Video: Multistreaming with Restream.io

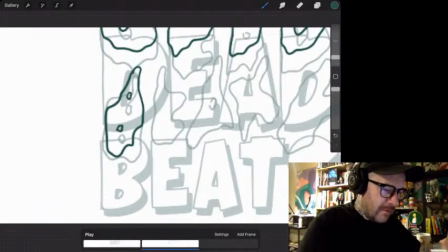Let's see if that works.
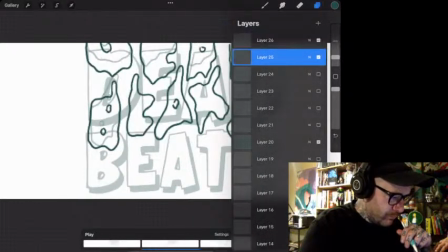Okay. I think it's okay.
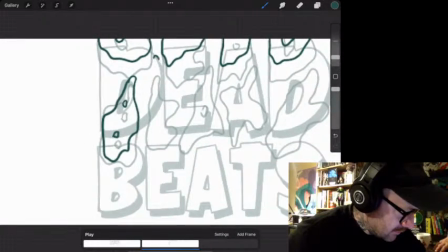If you're watching this as well, I hope you're getting something out of it. Not just me babbling.
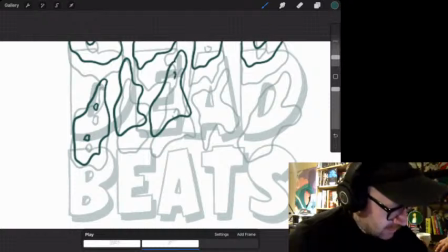Alright. Alright, this is completely lost its shape.
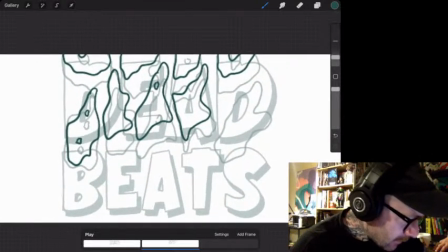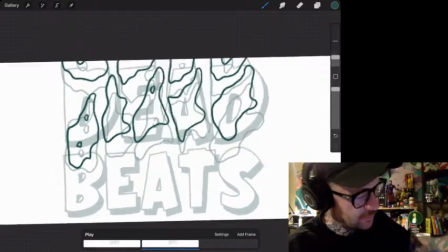I'm trying to be mindful of the actual volume of the shape as well,
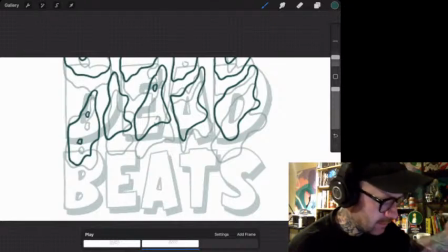so we don't want it to get too thin or too big, or it's just going to look a bit jumpy when it's animated.
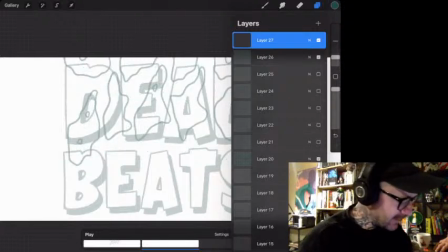That's the technical term, jumpy.
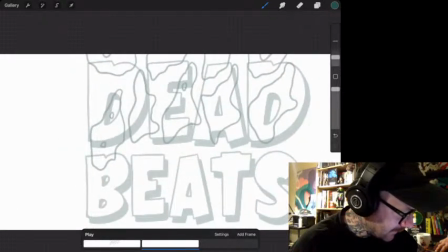Alright, we're nearly off screen here, so let's this here, get rid of these letters. These are slowly disappearing. Alright, so I'm going to stretch this B out.
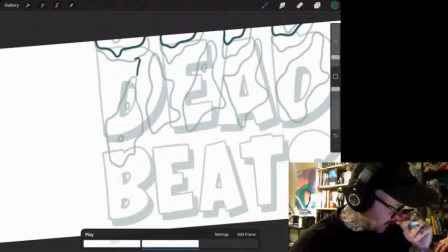I want to try to do something interesting with this B because it just looks like a blob,
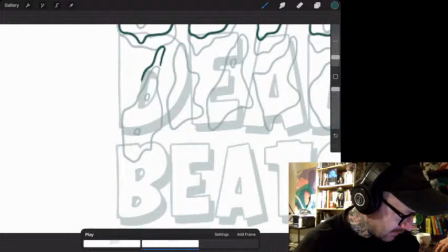but I don't think it's going to look that great when we play the animation, so I'll just keep throwing random shapes around it.
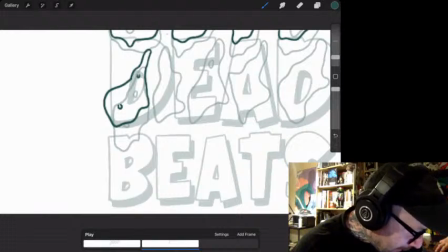Let me do this. Try and all right.
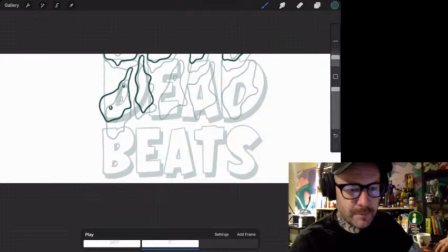Okay, you all still with me?
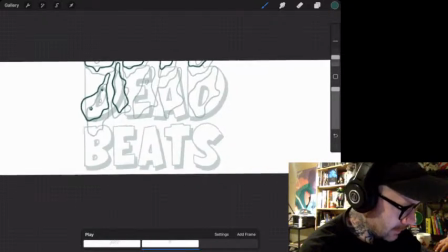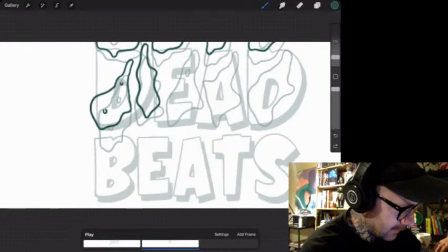It's really cool to live stream. I didn't think I'd like it because, you know, I hate spaces on Twitter. Don't like talking in them, but this is fun. This is a better way to connect with people, I think.
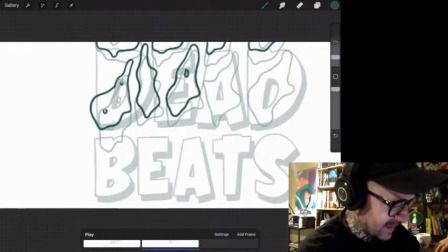Don't know what it is about spaces. I think it's because you can't see people's faces, you know? It's weird. Okay.
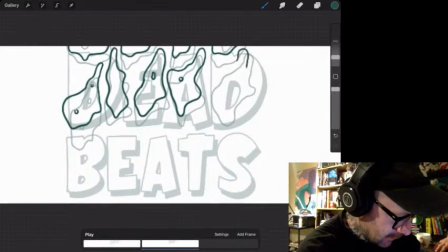All right.
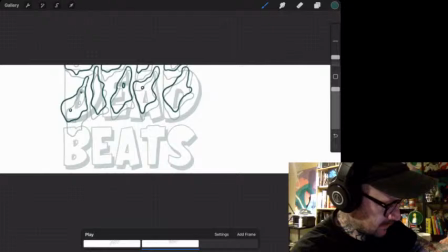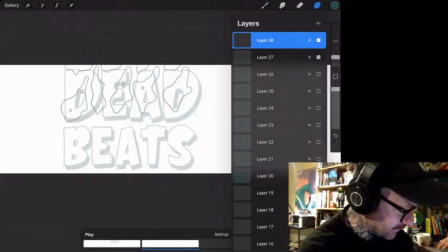Okay, I hope this turns out good. I hope I didn't waste your time. All right.
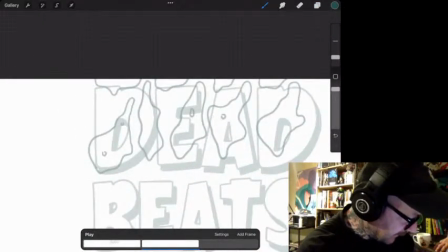We'll just put the tail of that coming through.
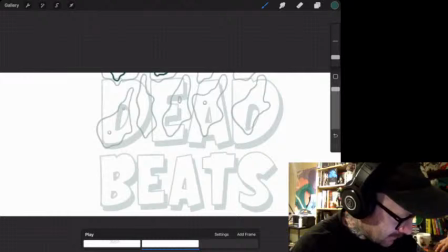The end of that. That. And that.
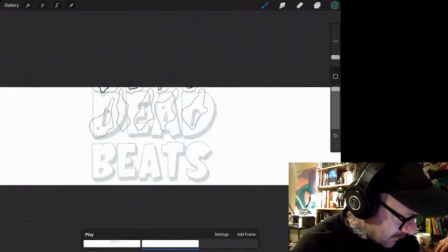All right, now that's going off screen.
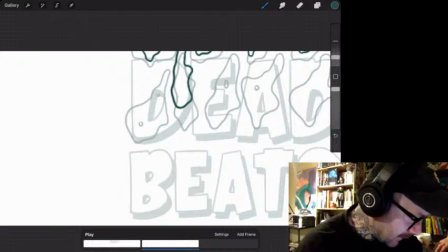There we go. There's B. We'll chase it up here.
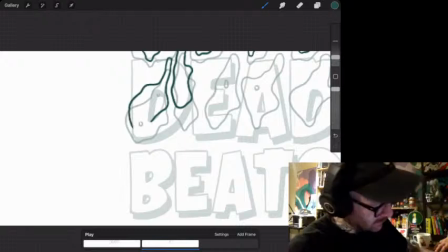Okay.
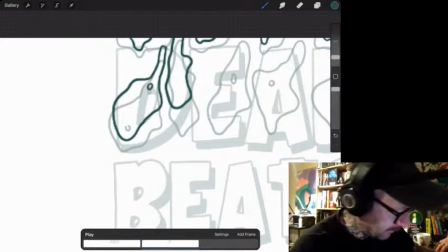Now I've been going off the plot with this B. This is going to keep an eye out for
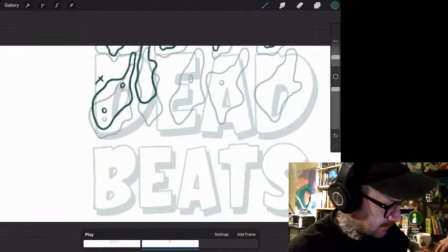this guy right here because it's gonna look really wild.
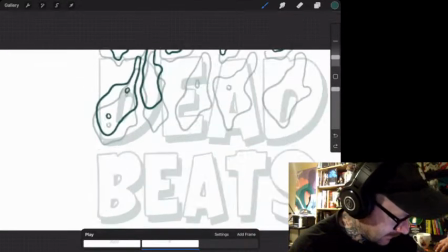I think I'm gonna have to reanimate that.